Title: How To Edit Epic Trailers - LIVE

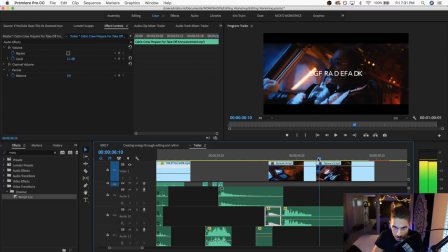and then over here we have that that text which is just a simple After Effects animation you go under the text parameters you just go under animate and I think it's called character offset if you can animate the range of that character offset it's what gives you random letters and
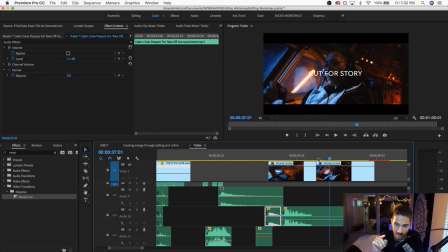then once it reaches zero it gives you those your actual letters the reason why this text is doing that is uh is because um the terminal things you know if you've ever seen those old school terminals that have the uh the letters kind of flip and then they form the destination or whatever
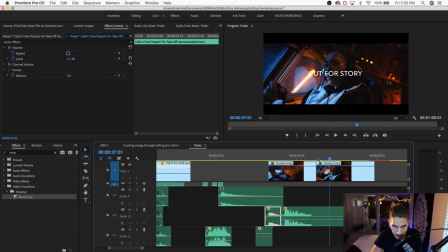flight you're going on i don't know it's a little old school terminal airport thing that i thought would be a cool like way to call to that with uh with the text in this scene then we have an overlay that wipes into another shot inside the cockpit.
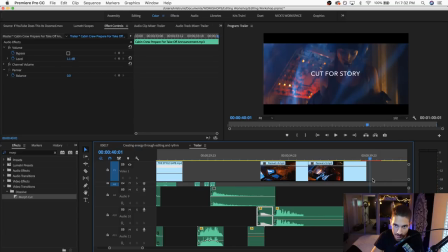Here we have a shot that's really hard to render because there's a lot of keyframes on there.
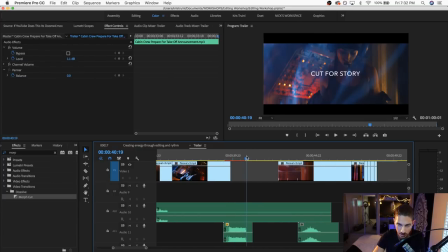Not a lot of keyframes, but it's the rotation dial that you saw. There it is, that one. It rotates, and it's just the rotation parameter in Premiere,
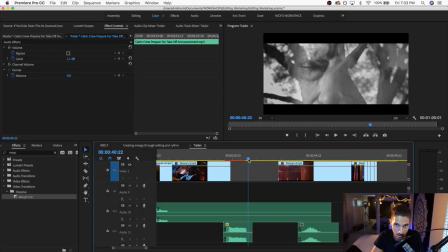and that matches with this shot, which is also rotating in that same direction and same speed.
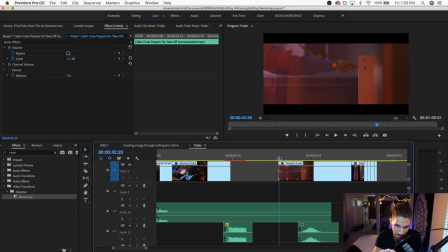Then the very last part of this edit, and I'm going to play the whole thing by the end of this if you're watching live so you can get an idea of what we're talking about. So you can see that we have a cut first, and then there's a stronger moment where he actually flips the switch. Now I didn't want to just cut straight to the switch flipping,
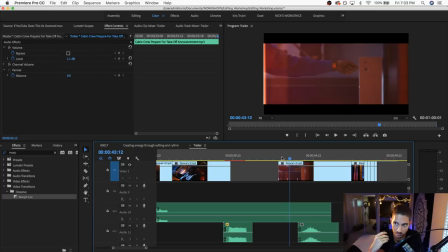which is something that you know you're you're kind of uh i don't know like your first instinct is to cut on the beat cut on that action but really if you cut just a moment before and then you you have just
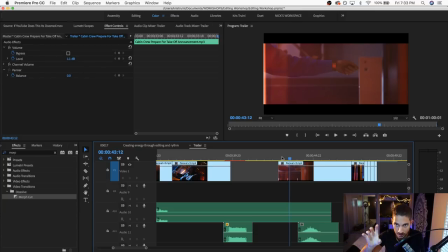a few just a few frames to understand what's visually going on then your eyes go to the hand then we see that very important moment of of the switch going up motivated of course by sounds and all that good stuff but at least now you have a little bit of time to you know get your bearings in the scene and then seeing what's really important and then we see the action.
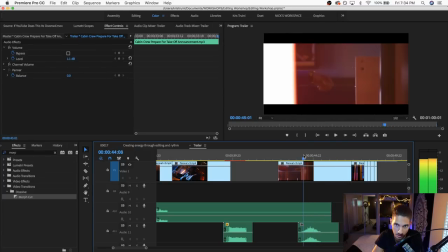So yeah, there we go. It's just essentially, this is a real camera move. I didn't do anything in the edit.
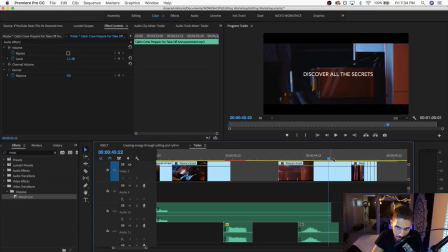The camera just kind of moves over on a gimbal towards the track where this box is coming out of. And then there's another title card that's revealed by that movement, which says, discover all the secrets, because we don't know what's in that box. so that that made sense to me and you know we have a a figure of authority standing by it
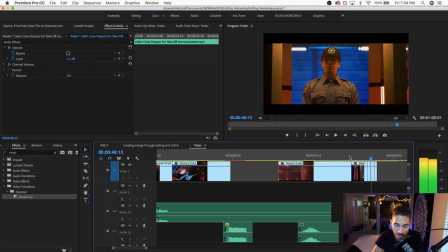at the end almost like a gatekeeper and in my head it was just kind of saying like okay well there's been a lot of editors there's been a lot of people that have done this and that are even probably better than me but at this but that haven't really shared this information so
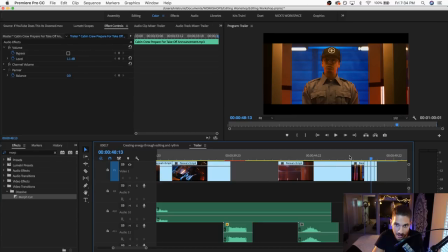it's almost like these locked in secrets and this okay i don't know that's kind of the idea with it all at the end here and
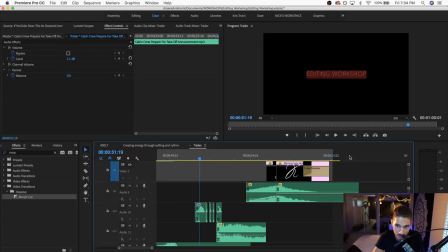then here we have the the main title of the workshop which is essentially i just went in after effects and i started typing the title and i screen
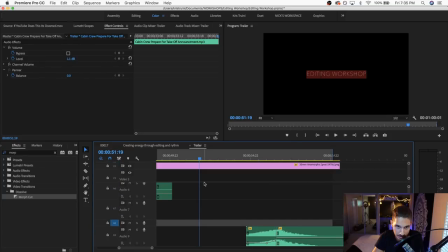recorded it and then i i made some edits there we go here to match it with the song in premiere so pretty similar things towards the end with the logo and everything else and um let me just go back to the camera since I'm getting more messages that's it that's pretty much the the timeline of it we're going to look at the sound design a little bit and we're also going to jump into some some some questions that you guys might have but first I I want to try something a little bit different and I don't know if this is going to be super random but you know there's a few things that I wanted to talk about that aren't really film related they're just some news and some interesting things that I found recently. So, uh, I'm going to try that. Uh, let's see, let's see if I can, let's see if I can set this up.